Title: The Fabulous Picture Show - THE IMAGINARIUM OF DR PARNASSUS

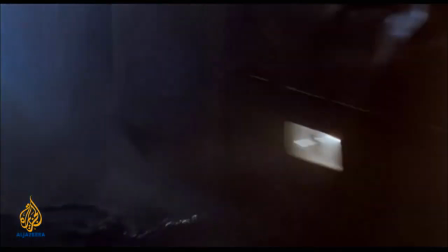We had very little time, and I was just working as fast as I could to what he was giving me, what came out, came out.
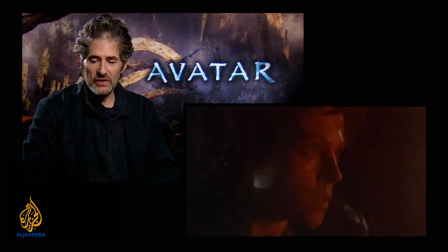And it's just, um, one of those things of history. I'm glad it came out as well as it did.
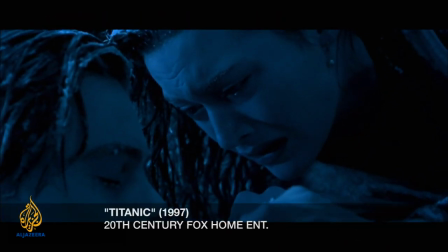There's a book, Jack.
Their next dance was Titanic.
Jack.
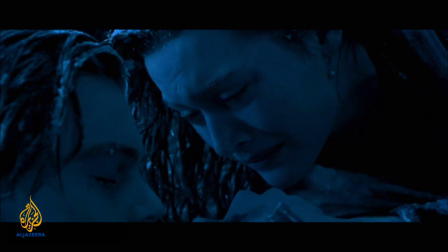I think the music led the audience there as much as the visuals. During the sinking, you really had a sense of loss.
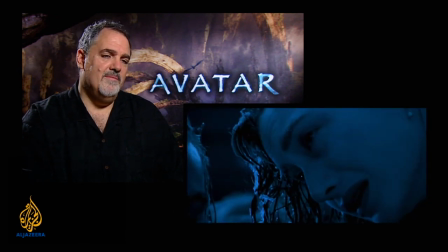And I think he created that musically, um, you know, where we could not take the time to do it narratively.
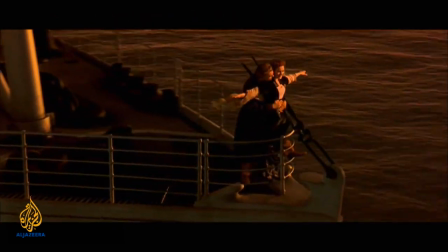Horner's Titanic soundtrack sold over 30 million copies.
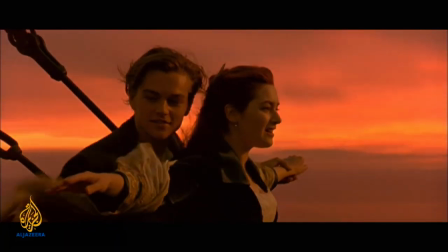Will the soundtrack to Avatar duplicate this success?
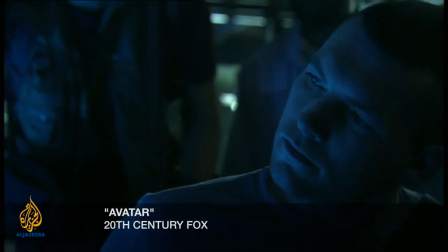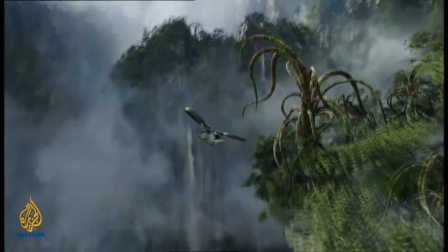At this point, it remains to be seen.
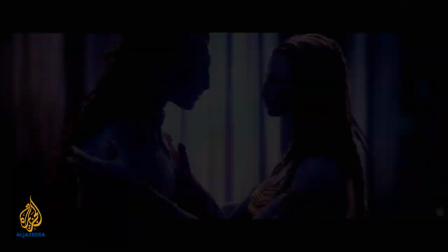This year at Cannes, a little Colombian film with a very unusual storyline was met with a boisterous standing ovation. It's about an ageing accordion player who's kind of like a rock star.
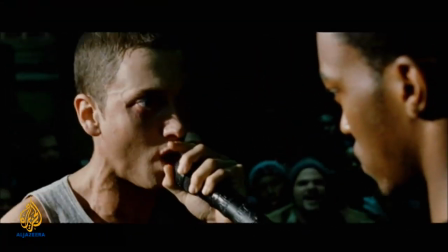You don't know what the f*** I've been through, but I know something about you.
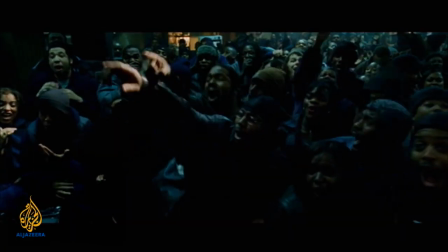You went to Cranbrook. That's a private school.
If you think such verbal violence is confined to rap music,
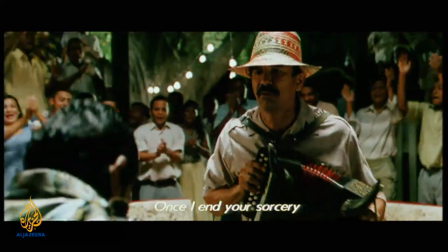think again, amigo.
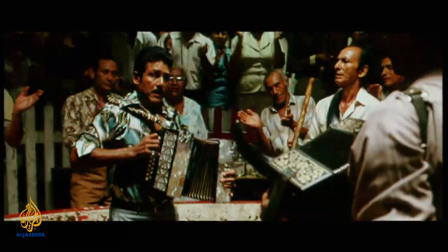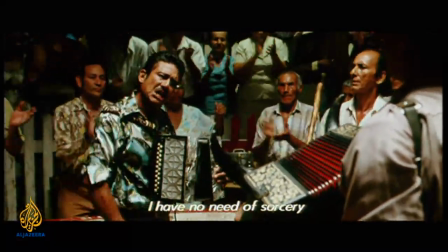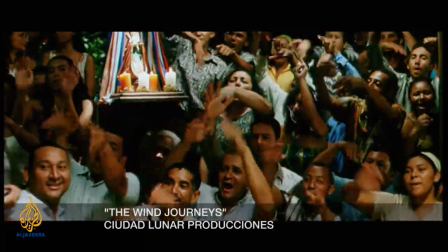The Wind Journeys from Colombia is that rare and surprising film
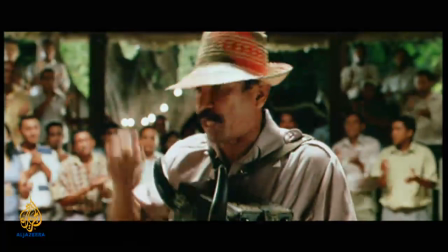that's even
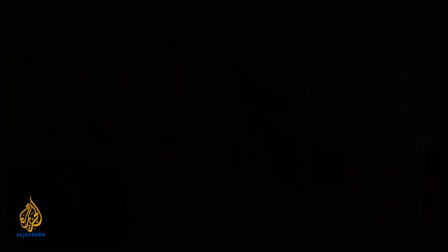better than you might expect. This is the story of a man who has played his accordion all his life,
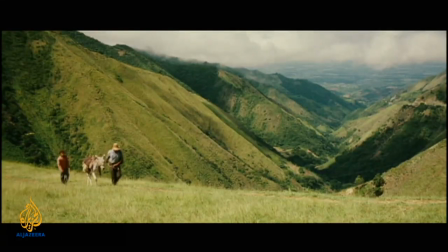carrying songs from village to village in the northern part of Colombia. one day
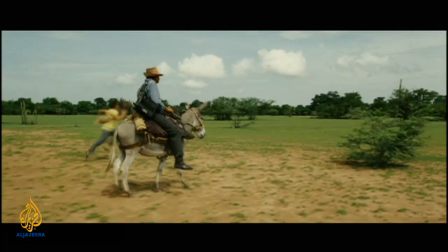he decides he won't play anymore and he starts a journey to the edge of the country, the northern edge of Colombia, to give back his accordion and never play it again.
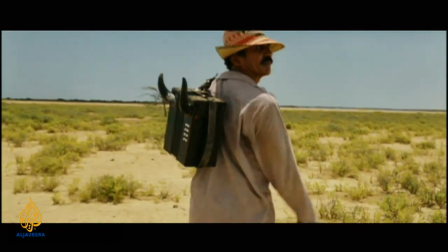Accordionist Marciano Martinez is a real-life juglar, or travelling minstrel,
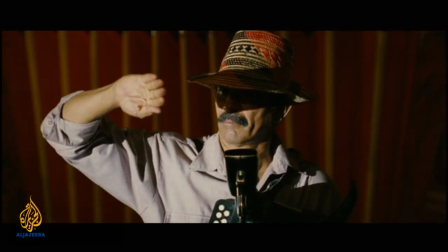playing the popular Colombian folk music called Vallenato. People say I am the last juglar left of the Vallenato.
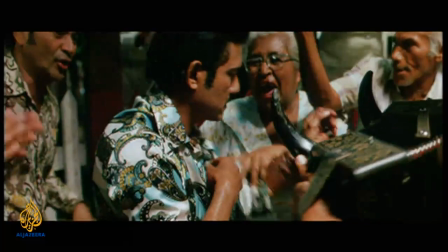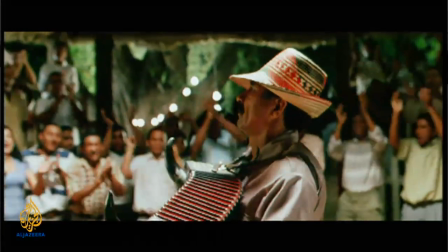I've been in many competitions. I'd like to compete, to demonstrate my superiority.
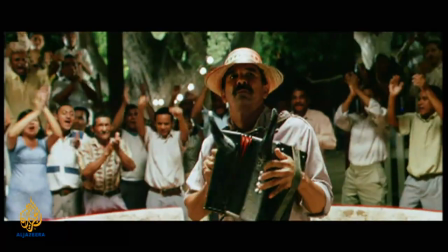This is a legendary instrument that is said to be cursed because it once belonged to the devil.
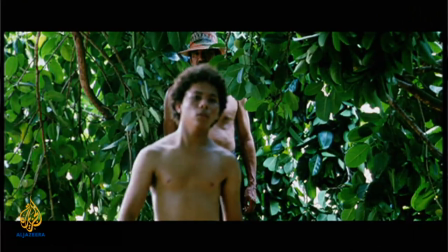And on the way he is joined by a very young man who wishes to be a musician, to learn the secret of music from him.
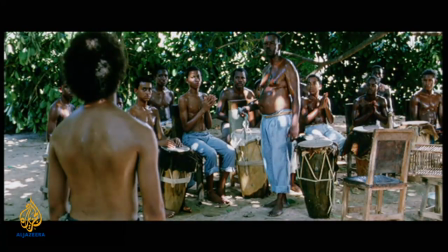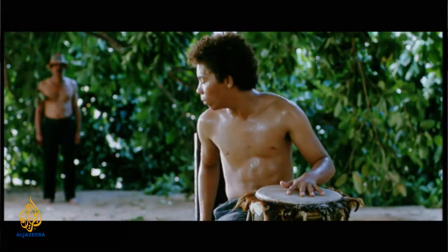They are like counterpoints. The boy wants to learn from him, but the master never wants to teach.
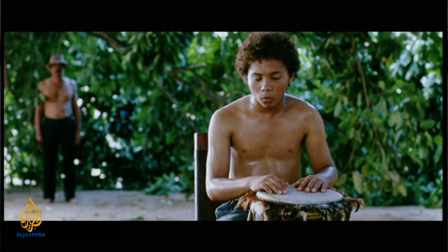It's a master-apprentice relationship that's sometimes beautiful, sometimes ugly.
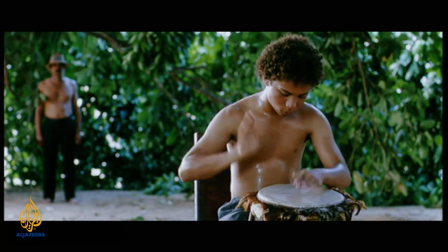The wind journeys is a window on a seldom seen side of Colombia.
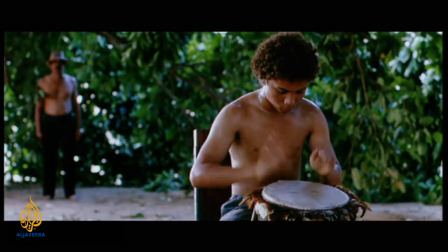In Colombia, 67 languages are spoken, but never has there been a Colombian film that's in another language different from Spanish. So, yeah, it's trying to show a new country,
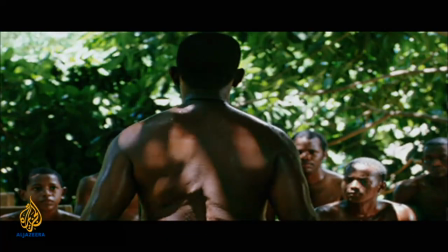a different country, that is very different from the country that people know through the media.